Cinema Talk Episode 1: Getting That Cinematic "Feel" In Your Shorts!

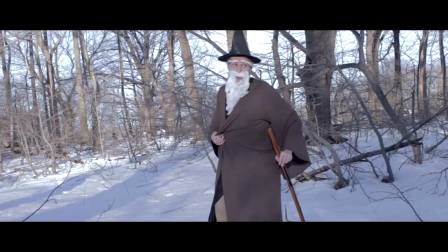But perhaps the great Darius Dragonswane can shed some light on the princess's location.
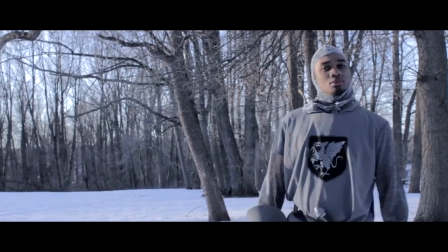I really know guys. Now that you learned the basics of the importance of audio, we're going to move on to how to control the look of your image and add that thing called shallow depth of field which you see in more cinematic flicks where the background is out of focus or fuzzy and the foreground or subject is in focus. This is called depth of field or shallow depth of field and we're going to touch on how you can control this with the camera. There are three things you can do with your camera. If you have a DSLR it's much much easier to control these three things. That's why indie filmmakers love DSLR so much. So there are three things. One, your distance from your camera to your subject. The closer you are and that your focus is, the shallower your depth of field would The next thing is the focal length of your lens, or whether your lens is wide or telephoto or like zoomed in. It's the same thing as distance. If you have a telephoto lens which is very, very zoomed in, then you're technically or theoretically bringing that subject closer to the camera because it's like zoomed in close to it, so you'll get shallow depth of field. So if you're using a wide-angle lens, it's much much more difficult to get a shallow depth of field. Although movies still use wide-angle lenses, it's just shallow depth of field is a classic staple of like cinema. And then the last thing is your aperture. If you have a open aperture, which is a small number, so say like 2.0 or 1.0 or even, which is pretty pretty open, then you'll have really really really shallow depth of field. And then if you're all the way closed down in your aperture really really small aperture which is a higher number say like F22 then you'll have a really really deep depth of field.
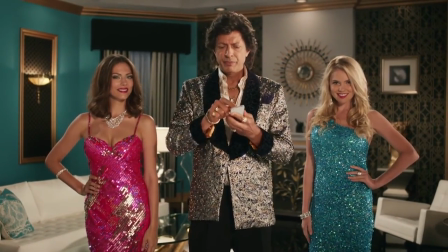Have I benefited from exceptional lighting? You tell me.
Alright, so the next thing we're gonna talk about is lighting.
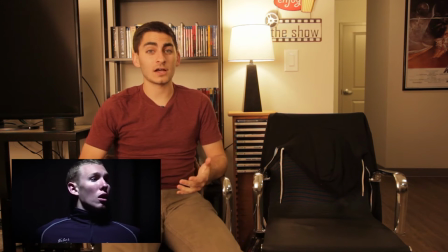Lighting is really really important Another thing that a lot of people don't consider and a good lighting scenario can really really help Make your movie a lot more cinematic.
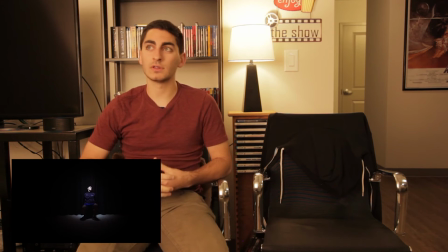So lighting,
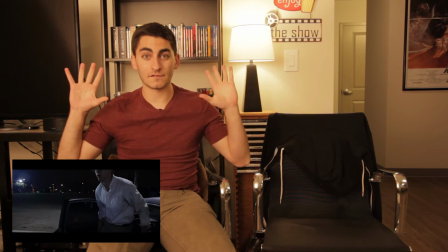what lighting does, why it's so important is it's not just putting a light in front of your scene and just trying to make it bright enough so your camera will capture it.
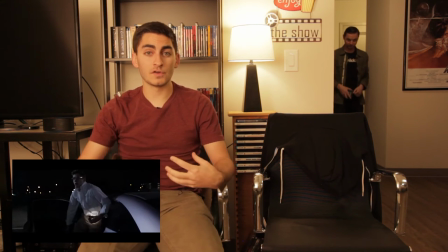Lighting can do a lot more than that. It can tell your viewer what to look at, what to focus on, depending on what parts the image are brightest.
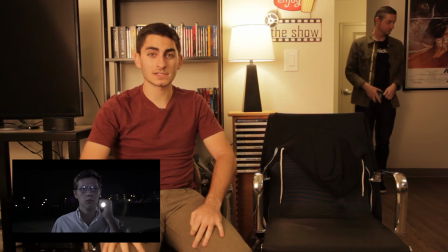It can give clarity to specific parts and make other parts, you know, not visible.
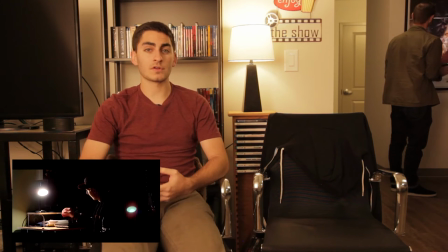And then the other thing is it can really, really affect the emotion of what you're seeing. Whether the light is dark, whether it's high contrast, whether your light is soft or hard,
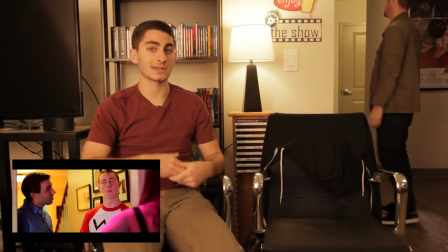whether you have really, really hard shadows or it's really soft and diffused, it's going to give a totally different look and create different emotion.
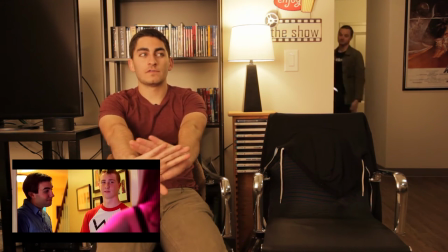Now this is all film theory type stuff that takes many,
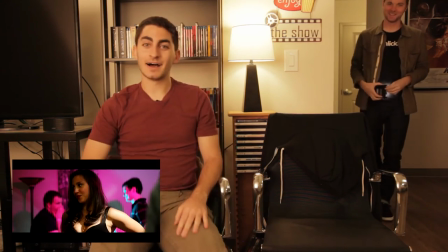many years of studying and many years of just using lights to
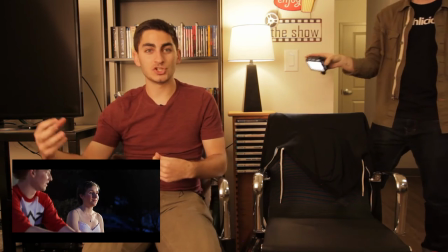figure out how to create different emotions and how to suggest where your viewer should be looking,
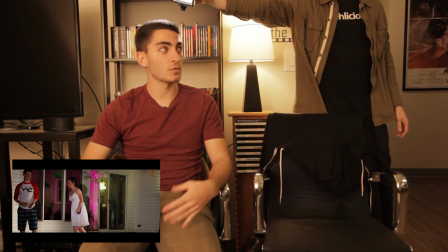but anyways, I guess Chris has given you an example of the way you can just use like a handheld LED light and create different looks.
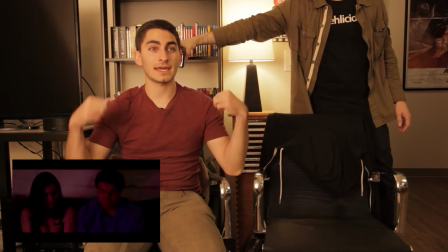So right now he's using the light as a kicker on me, which means he's kicking me away from the background by lighting the edge
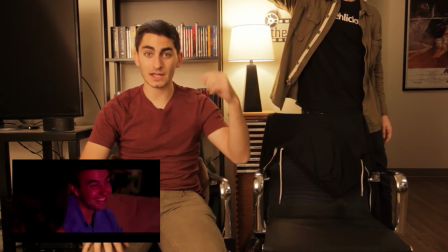of my body or something to make that edge brighter than the background to separate.
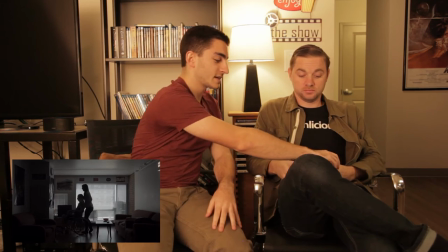So that's just something that a light can do. Lights can be used, let me take this real quick, let me turn it on.
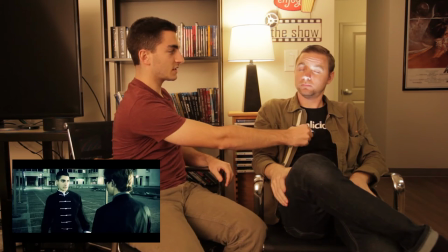Lights can be used to make things look creepy, right?
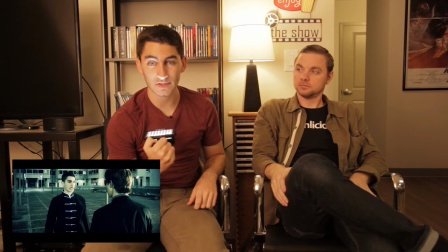classic campfire or like putting a flashlight under your face to make things look really really creepy when you're telling a scary story that's what
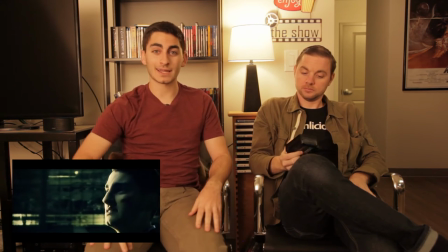light can do it can add emotion to your piece and it can also tell your viewer where to look and what to look at and when to look at and how to feel about what they're looking at just stroke that while I talk about movement